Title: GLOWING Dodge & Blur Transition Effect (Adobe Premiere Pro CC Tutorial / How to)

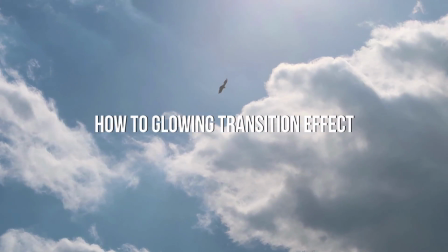[0:00]
Hi everyone, my name is Justin Odisho and in this Adobe Premiere Pro CC tutorial,
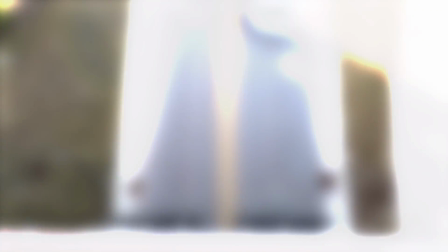[0:04]
I'm going to show you how to create a dreamy glowing transition effect by dodging and blurring the clips together with adjustment layers.
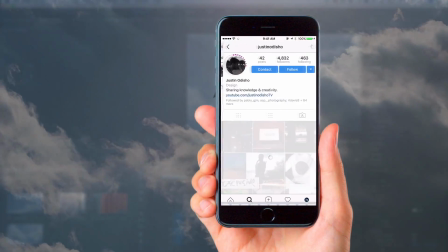[0:12]
So before we begin this tutorial, I just want to say if you guys are not following me on Instagram, go follow me at Justin Odisho,
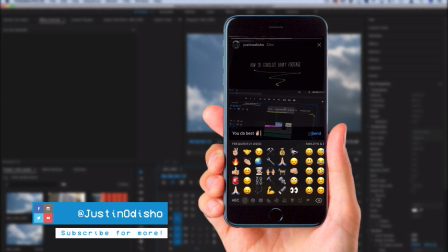[0:17]
posting behind the scenes stories, live streams, all types of stuff and just connecting with you guys in the messages.
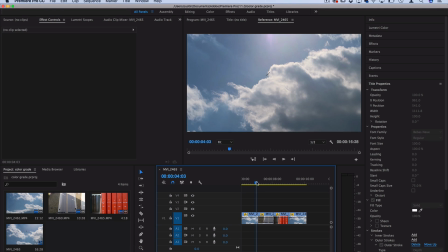[0:22]
So I've got a couple of example clips laid on the timeline that all just cut into the other and in order to create this transition effect we're going to stack a couple adjustment layers so make sure you have your project media bin highlighted and then go to file new adjustment layer here you
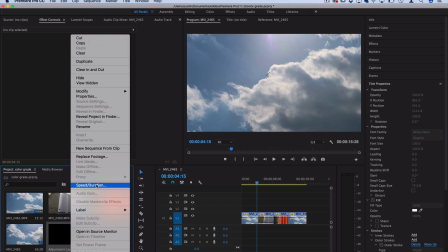[0:37]
can press ok and let's right click on the adjustment layer and under the speed and duration we can adjust the length of
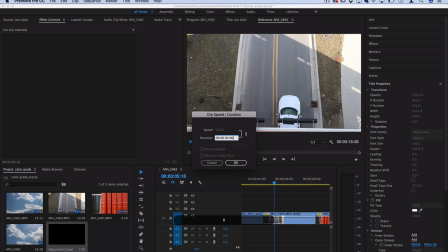[0:44]
it so we don't have to crop it down so let's just do two seconds in this case that'll just give us one second on each side of the clip so i'll click and drag the adjustment layer onto the clip and now you can see it's exactly two seconds like we said and just make sure it's
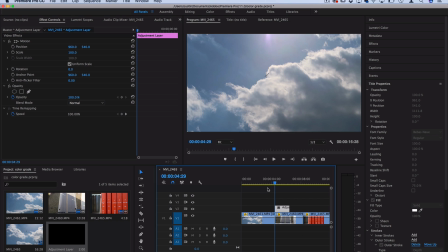[0:56]
symmetrical so that there's the same amount on each side one way you could do that is just use the arrow keys on your keyboard to make sure you're
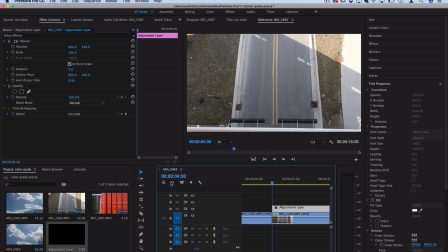[1:02]
exactly on the cut and then place the clip on the end if you have snap magnetic snap on automatically snap on and then just pull it leftwards until you see the timestamp say minus one second because it's two seconds long so we're going to minus one second from each side and you can
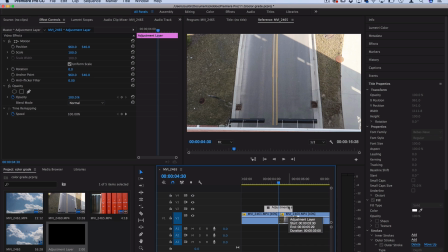[1:19]
see we're even on both ends i know it can be kind of tricky sometimes so whatever way that you want to use to get it centered now that we have it let's add a couple effects onto it so open up the effects tab and search for an effect called Gaussian blur you should
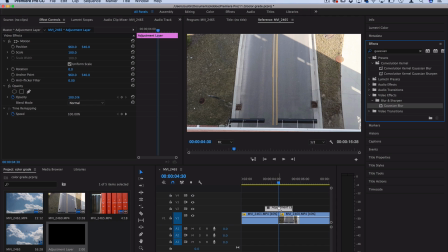[1:32]
find it in the blur and sharpen video effects folder so click and drag this onto the adjustment layer and now we're gonna add a couple keyframes so since we're already at the cut let's click the stopwatch icon and increase the blurriness to about a hundred if you want to go stronger it'll get
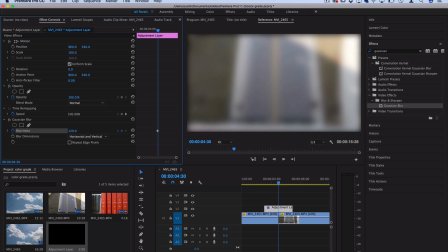[1:47]
more blurry so 100 to 200 whatever you prefer I'll do 130 and make sure you check repeat edge pixels. That'll prevent it from getting that vignette where there's no video information.
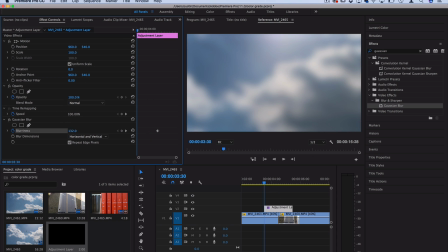[1:59]
Now let's go to the beginning of the adjustment layer by pulling that tracker, set it back to zero, and then go to the end and set it back to zero.
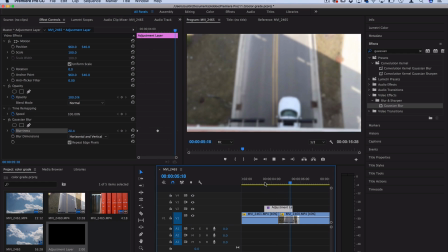[2:07]
So we've got a blurring transition going on now. You can see it just blurs into the next clip, but now we want to create the intense glow of the color dodge. So let's duplicate this adjustment layer. I'm going to hold alt or option and just click and drag it upwards.
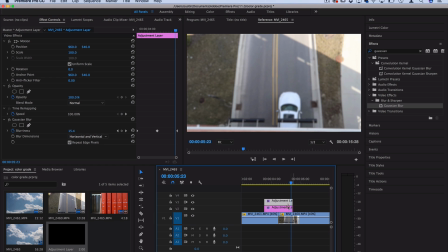[2:22]
You could also right click, copy and paste it onto the other track above. And on this duplicated layer, let's set the blending mode to Color Dodge.
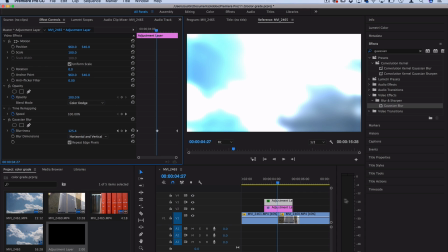[2:31]
Now you could play around with different blending modes if you want, but Color Dodge is a cool one when you're working with blurs, because you get that nice intense color of blues or oranges depending on your video clips.
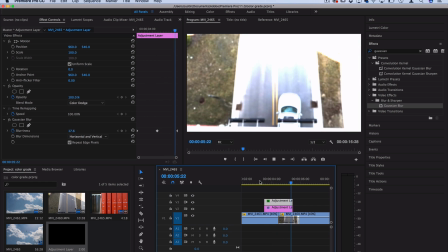[2:43]
Finally, to smooth things off, we want to add some opacity keyframes so that it doesn't just turn on and off when you're talking about the brightness.
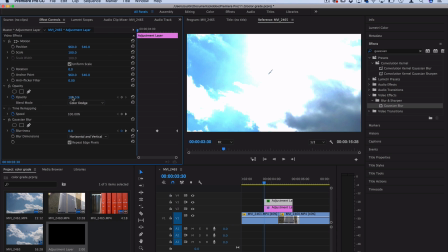[2:50]
So let's go to the beginning of this duplicated adjustment layer and add a keyframe for 0% opacity, so it's not turned on yet.
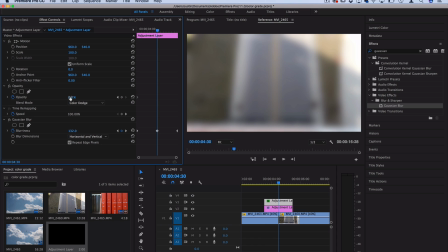[2:58]
And then at the cut, let's add a keyframe for 100, so it's at its peak strength. And then at the end of the adjustment layer here that we're duplicated on, let's turn it back to zero so it fades off smoothly.
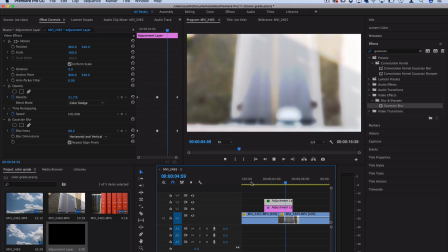[3:09]
Now you should have your smooth, glowing transition effect. And you can see one second on each side is somewhat slow.
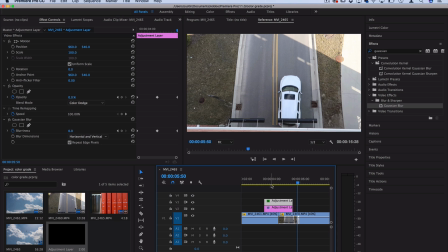[3:17]
It's not like a quick transition. but you can adjust the times or squeeze in these keyframes and adjustment layers to make it faster if you prefer.
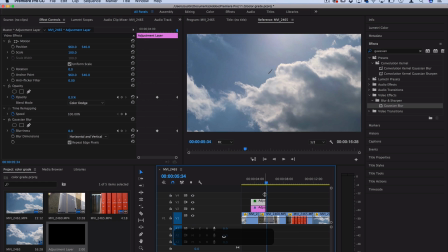[3:25]
Another finishing touch that you can combine this with is instead of just cutting to the next clip, which can look cool in some cases, like here it adds a bit of a cool flash,
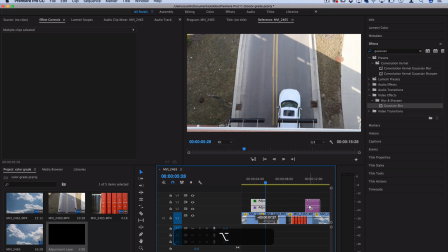[3:34]
in other cases where perhaps the colors don't blend as well, so for example this where it just goes straight orange to blue,
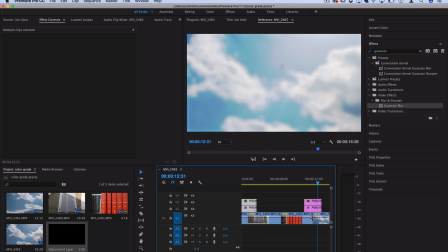[3:41]
it's kind of a bit more abrupt on the eyes, you could add a slight cross dissolve on the actual clips. So right click on the cut and apply the default transitions which will be a cross dissolve and you could stretch that out a bit.
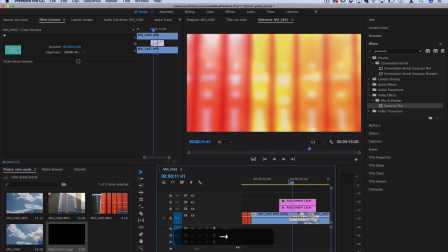[3:53]
So now you don't just abruptly fade, you're also blurring and cross dissolving into the next clip and it's another alternative
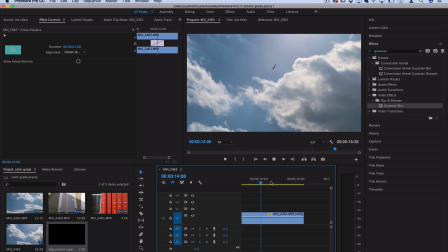[4:01]
option to keep in mind when you're transitioning with maybe some colors that are very different from each other.